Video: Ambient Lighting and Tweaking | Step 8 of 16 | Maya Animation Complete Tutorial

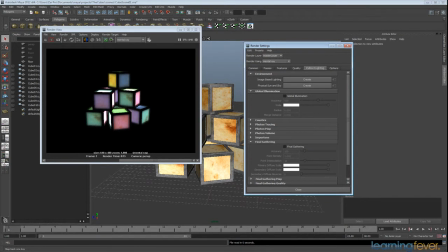9s
Okay, we're back, and we're going to start looking at putting in some final gather, because at the moment we're getting light on these little faces of the cubes, but on nothing else. Even the metal on the outsides, there's nothing, and you can't see the ground at all. So that's less than optimal.
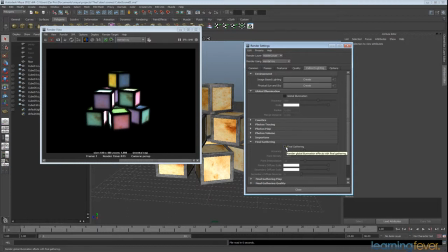27s
So we're going to come across and put on final gather. Now what final gather does is, instead of having the light calculate in a straight line and then just finish, it's going to travel in a straight line and then bounce off and create secondary lighting within the scene.
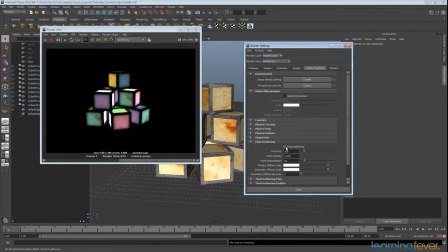44s
So therefore, after the light has bounced off these little screens, the little coloured screens that we've got, it will then reflect onto the ground and you'll get these nice spills of different colours. So we're going to turn final gather on, and we're going to put the secondary bounces up to 1.
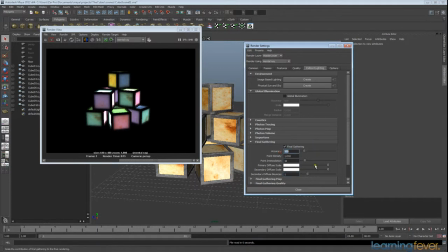62s
At this stage we don't want to go too high, and the accuracy down to 25. These sorts of things we can crank up later on once we get to the final render, but at the moment, while we're just testing things, we want it to be as efficient as possible. So we're going to go ahead and render that.
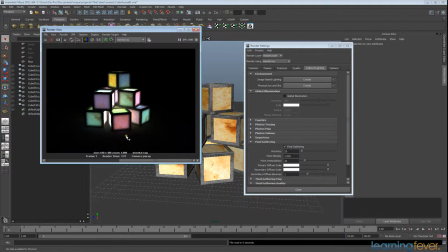84s
Okay, so we're done, and you can see here that we're getting this nice spill of colour out onto the ground and onto these pieces of metal here, which is just making it look that much nicer. Now we're still getting a lot of black areas, which I think the best way to fix that up is to put an actual light into the scene.
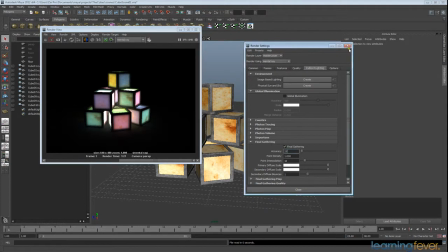101s
So we're going to go ahead and do that now. I'm going to close these
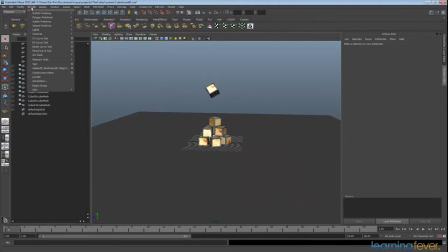108s
and zoom out and go to Create, Lights, and this time we're going to create a point light.
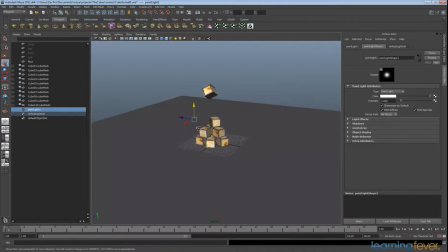117s
Now at the moment it's hidden under all the boxes, but we'll just drag it out, and it's really tiny.
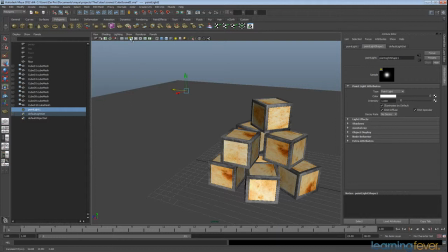126s
No, it's not really tiny, it's because I have all the lights turned off. And so just go back to Show and click on the lights again to tick the box and you'll see them. Okay, so I have my light. I want to go in and add shadows to it.
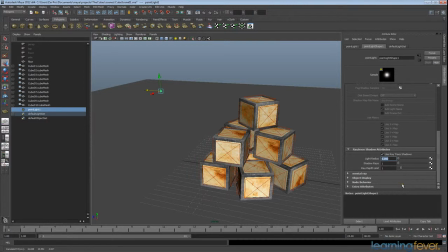145s
So I'll turn that on, and light radius, put that up to 3. The light radius for these lights is just going to affect the amount of feather that you get on the edge of the shadows. So the smaller the radius, the crisper the shadows will be.
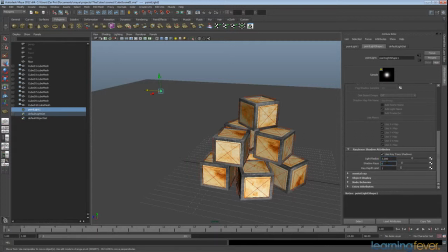163s
And the light rays, we'll put that up to 6 for now because we're already churning through quite a bit of render time. Okay, so I'm just going to put that at a nice sort of 3/4 angle.
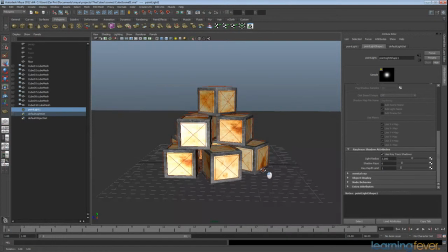178s
And if we line up the camera again, and just do another test render.
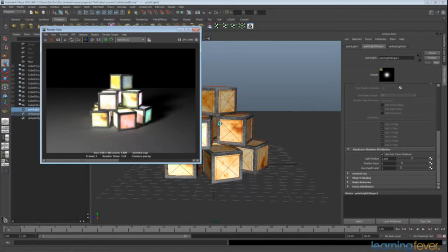189s
Okay, great. So looking at that now, we can actually see everything. It's probably a little bit too bright for what I want to go for, seeing as we're getting a lot of burnt out color here. So I'll just go back quickly and dial that down to 0.6. But now we can at least see the scene.
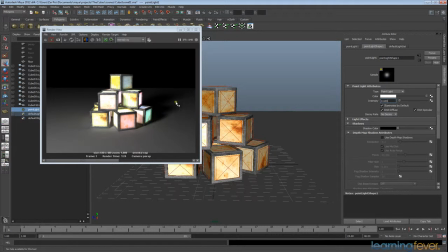208s
The only problem now that we're getting is a lot of this speckledy action here, but that can be cleaned up rather easily. And what we're actually going to do is a little bit of a trick to get a lot of background lighting, because if you notice here,
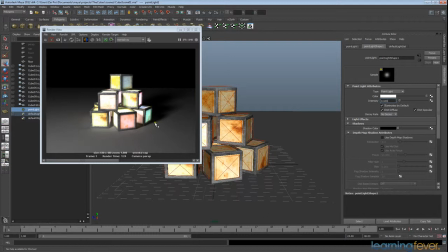222s
we're still getting very, very dark shadows, and we want to at least get a little bit of light on there.
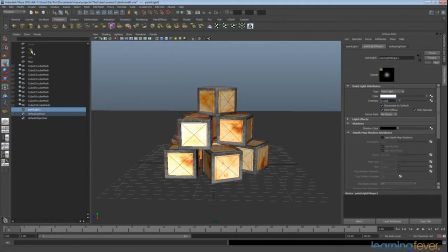229s
So what we're going to do is create a polygon sphere
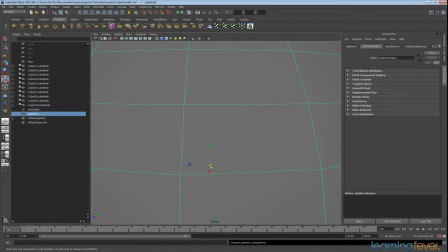238s
and just scale it out.
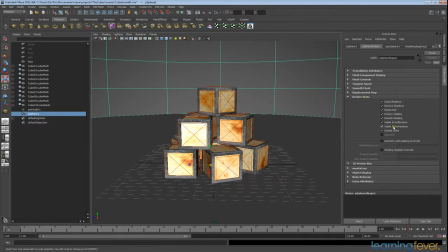243s
Then in render stats, we can just turn off the primary visibility.